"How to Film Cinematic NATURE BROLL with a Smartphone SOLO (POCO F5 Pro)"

see the drops just dangling from the leaves so precariously this is gonna make a really beautiful shot so I'm gonna do is I'm gonna use a focus pull so I can go from these beautiful drops of the vitality of life which is water and just the fragility of it and then I'm gonna do a focus pool from the drops of water into the distance of
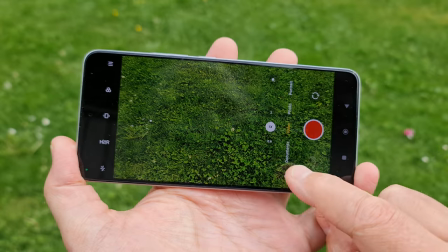3:35 the view spectacular view if you have a android device you've probably got
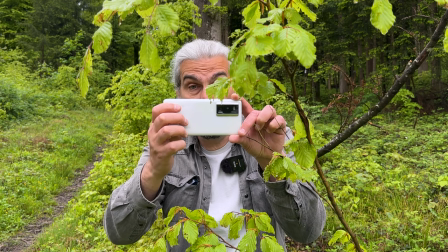3:40 pro mode but if you've got an iphone you'll need to use another app
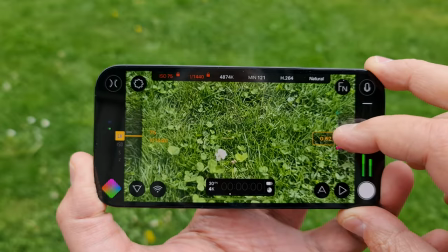3:45 for example filmic pro i have to be really careful if i knock this tree
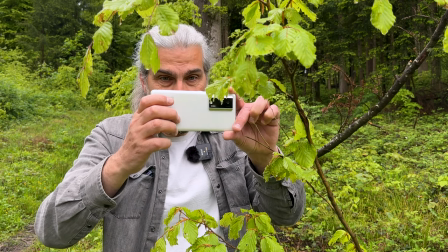3:50 i'm going to lose these these drops and i want to get as
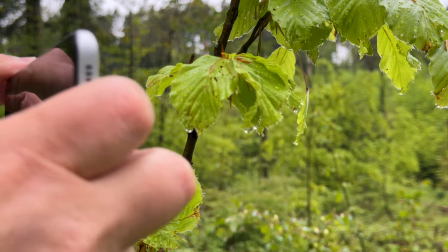3:56 close as i can so putting the focus as far as it can go getting the camera as
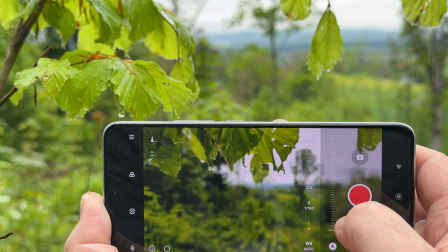4:02 close as I can without disturbing these leaves okay start recording
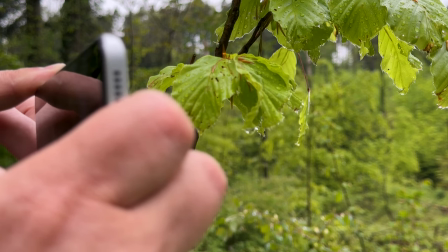4:07 make sure that those drops are really perfectly in focus and now pull
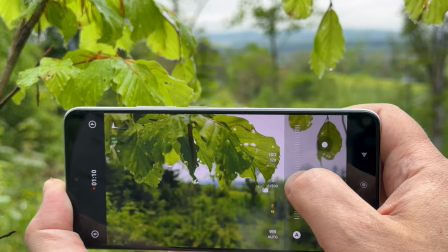4:13 focus onto the background so I'm going to use these two trees that you see here so they're quite close together they're quite nice and solid and they're like gate posts so with this shot we're going to push in
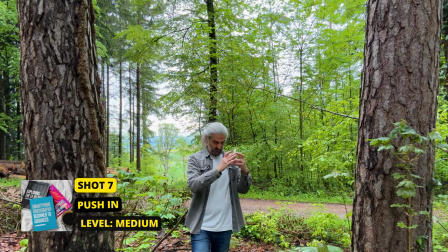4:27 slowly and then these two big trees either side create this depth to the image
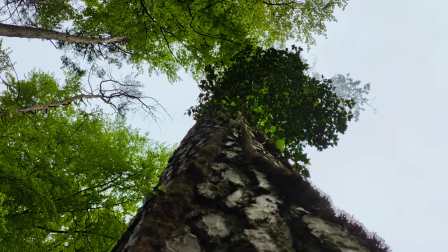4:32 and as well give us this sense and story terms that we're entering something so this would be a good shot to use somewhere
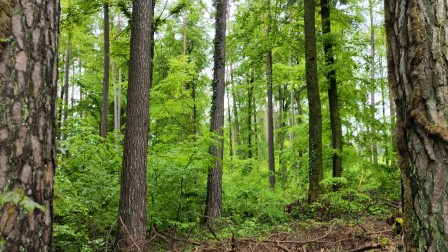4:40 near the beginning of your sequence so as i move forward i also tilt it up just slightly to look up into the trees and this makes the movement a bit more dynamic a bit more interesting so for the sake of the story of the video i'm going to try and match that shot with a shot of me walking along and
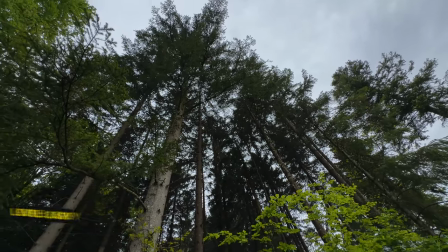4:54 then looking up into the kind of majesty of the forest so i'm actually going to get two shots for this one is
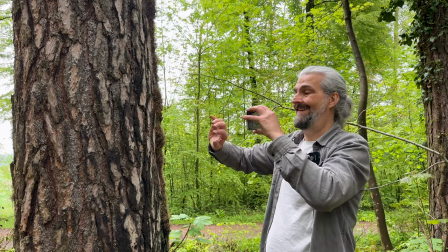5:01 a close-up of my hand as i hold on to the tree and the second shot is just
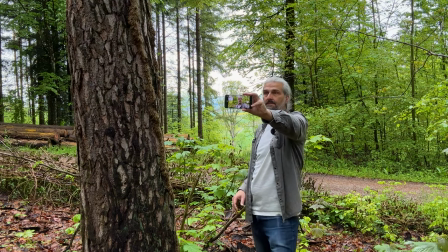5:06 a reverse shot of my face as i look up so
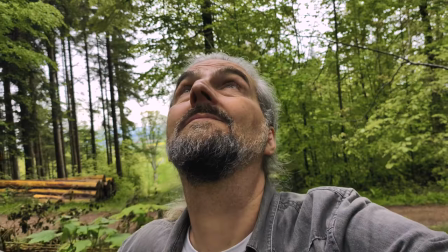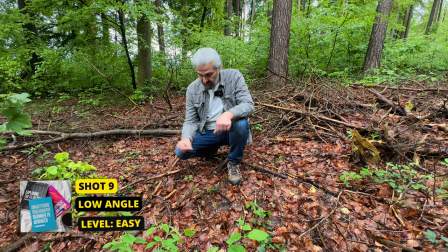5:17 i want to do a low shot so i'm going to try and build something with these branches to
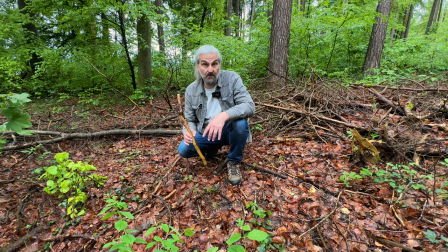5:22 use as a kind of tripod or stand for the smartphone of
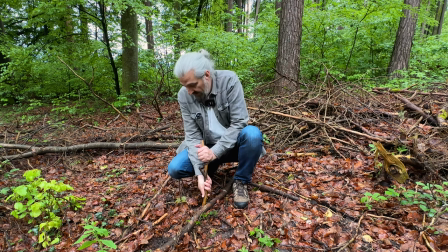5:27 course the smartphone gets a bit muddy but it's okay you can clean it
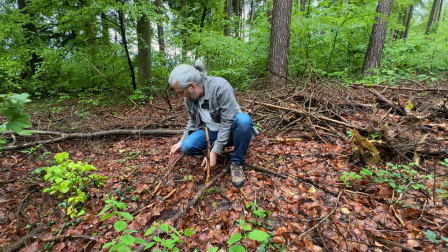5:32 oh that's no good that
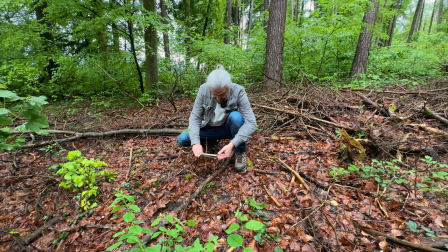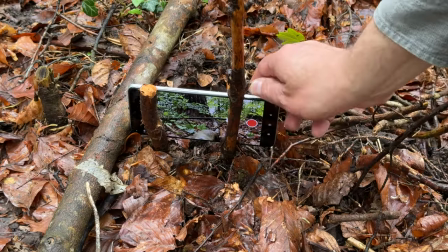5:44 is perfect so
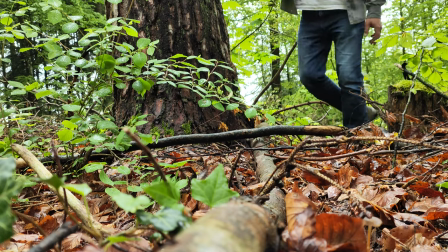now I thought it'd be nice to add a nice sort of sideways tracking shot this will just all be part of the movement so imagine
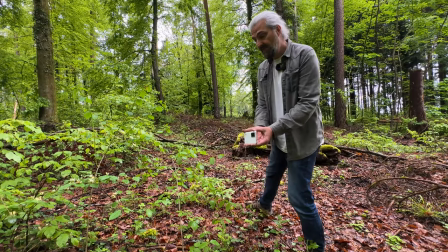6:01 that we're taking people through the forest on a journey so I'm going to go sideways and I'm going to use this part of the foliage as a foreground and this will give us depth through the forest so normally you might just go forward
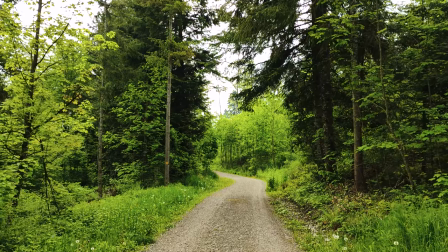6:13 like this but quite often there's no depth in that shot if you go sideways and
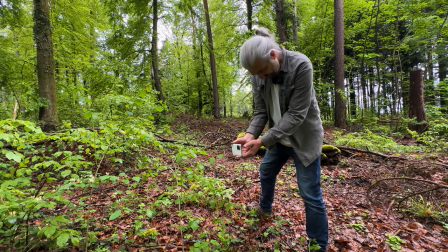6:17 have some foliage in the foreground then the shot is going to look much more three-dimensional
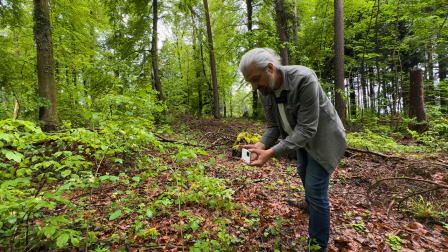6:22 more dynamic so let's try this
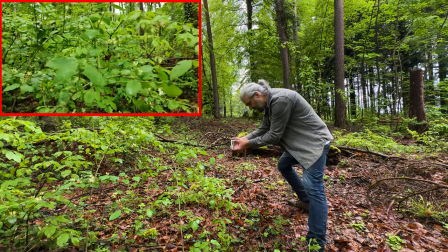6:27 still 60 frames per second try and go as smooth as possible.
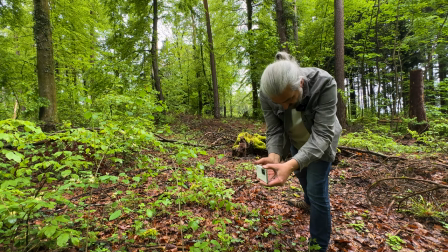6:37 It's on auto.
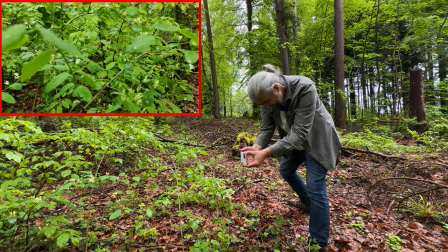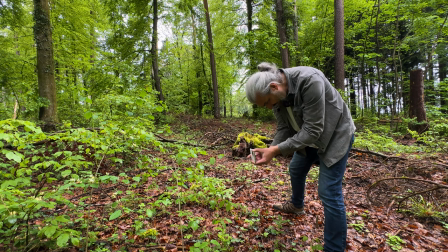6:43 I'm going to lock the focus on the sort of middle ground. Okay because I don't want the focus to be jumping backwards and forwards. So I'm going to do another one of those shots but this time I'm going to use the trees. I've got these big trees in the foreground and I've got lots of other trees in the background.